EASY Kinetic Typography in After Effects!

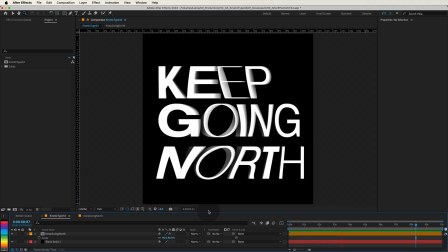Hello everyone, and welcome to another kinetic type tutorial. Have you ever wanted to create dynamic, eye-catching animations that make your text come alive?
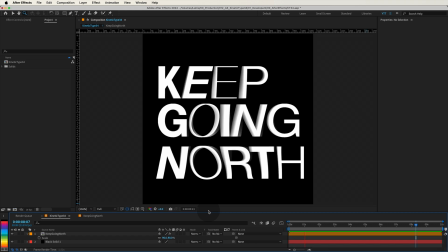Well, today you're in for a treat. I'm going to show you how to design and animate this captivating kinetic type using Adobe After Effects.
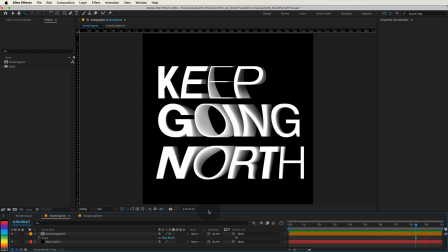But before we dive in, let's take a quick look at what we'll be creating. We have these words forming a striking typography composition. I've used the same font in different weights to create a dynamic rhythm in the design. The movement resembles a wave or a flag fluttering in the wind, giving the letters an organic feel.
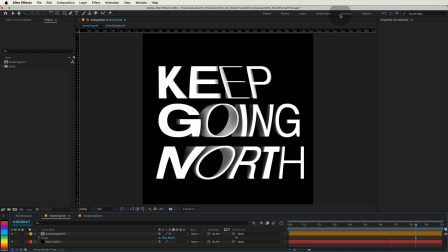Then, we'll add a 3D effect that adds depth, enhancing the visual interest. And the best part? It's simpler than you might think. So stick around, because by the end of this tutorial, you'll have the skills to create this striking animation yourself.
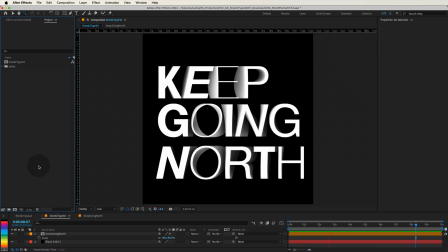Let's get started. First, let's set up a new composition.
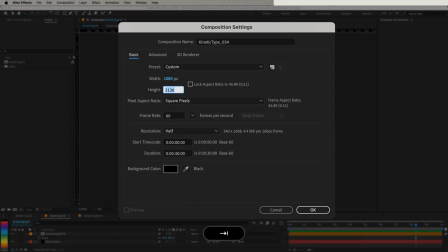I'm making mine 1080 by 1080 pixels for a nice square aspect ratio, perfect for social media Set the frame rate to 30 frames per second and the duration to 10 seconds Once you're set,
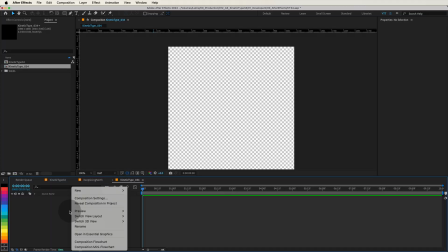press OK Next, let's create a solid for the background Right click over the timeline and select new, solid Name it background,
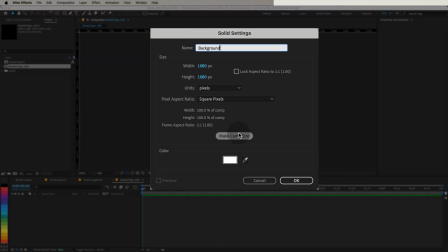make sure it's set to comp size And choose a dark grey color to make our text stand out
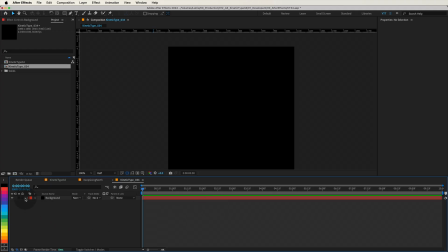press ok and then lock the layer to keep things organized quick tip you
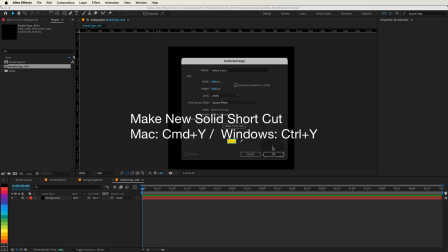can quickly create a new solid by pressing command or ctrl plus y and to lock a layer select it and press command or ctrl plus l these
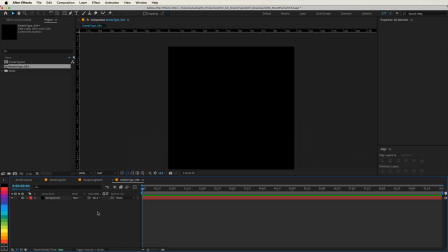shortcuts can save you time and streamline your workflow now let's select the type tool and write something I'm going to type going in my example I use one typeface but with different weights to create a dynamic rhythm I'm using Helvetica New but feel free
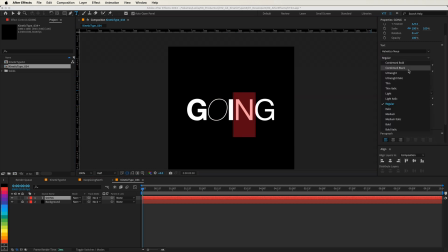to choose any font you like Play around with the weights and styles to create something that resonates with your creative vision. Great, now we're going to apply an effect that will give our text that organic flowing motion. With your word selected, go to Effects, Distort, Turbulent Displace.
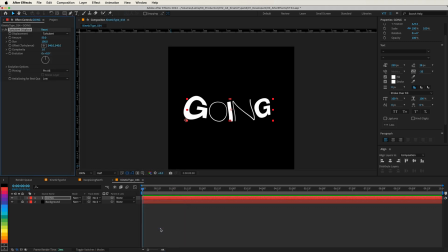This effect is fantastic for creating natural fluid distortions that mimic the movement of liquids or gases, giving your text an animated life of its own. First, change the Displacement type to Horizontal Displacement. This shifts the elements of our text along the horizontal axis, creating that wave-like motion.
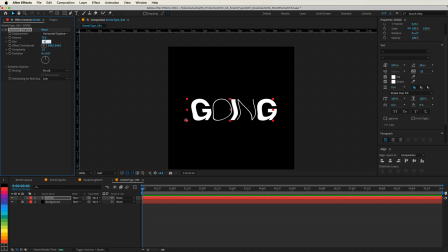Then increase the amount to 75 and the size to 750. This enhances the fluidity without overly distorting the text.
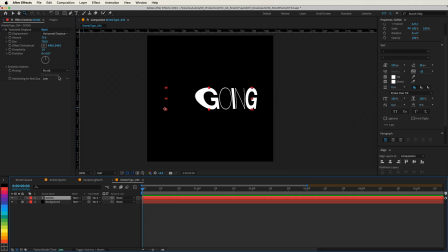And before we start animating this effect, let's change the pinning from pinhole to pinhole locked, and let's change the anti-aliasing to high. Now, we could animate this effect using keyframes, but if you know me, you know I love using expressions to make animations more efficient and flexible.
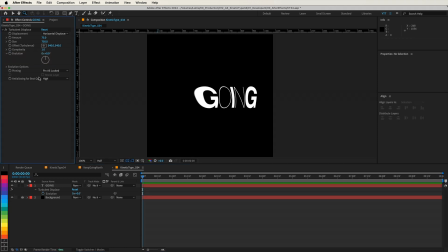So let's add an expression to the evolution parameter to create a seamless loop. Hold down the Alt key, or Option on a Mac, and click on the stopwatch icon next to evolution.
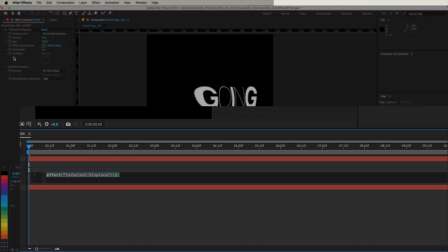This opens the expression editor. Now, let's write our expression. First, we'll define how many times we want the effect to loop over the duration of the composition. By setting loop count to 2, we're specifying that we want the evolution to complete two full cycles during the entire length of the composition. Next, we need to determine the duration of each loop.
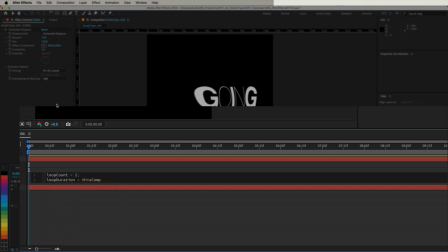So let's write loopDuration equals this compPeriodDuration divided by loopCount semicolon. This line calculates the duration of a single loop by dividing the total duration of the composition by the number of loops we specified. Then we'll calculate the evolution value that drives our effect over time.
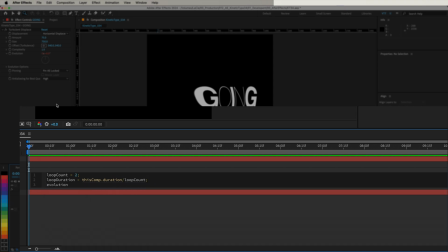So let's write, evolution value equals open parenthesis, time multiplied by 360 divided by loop duration, close parenthesis, percent, 360 semicolon.
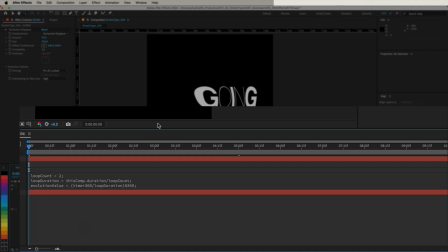Here, we are multiplying the current time by 360 degrees and dividing it by the loop duration, to scale the evolution over each loop cycle. The modulo operator percent 360 ensures that the value wraps around after reaching 360 degrees. creating a seamless loop. Finally, type evolutionValue.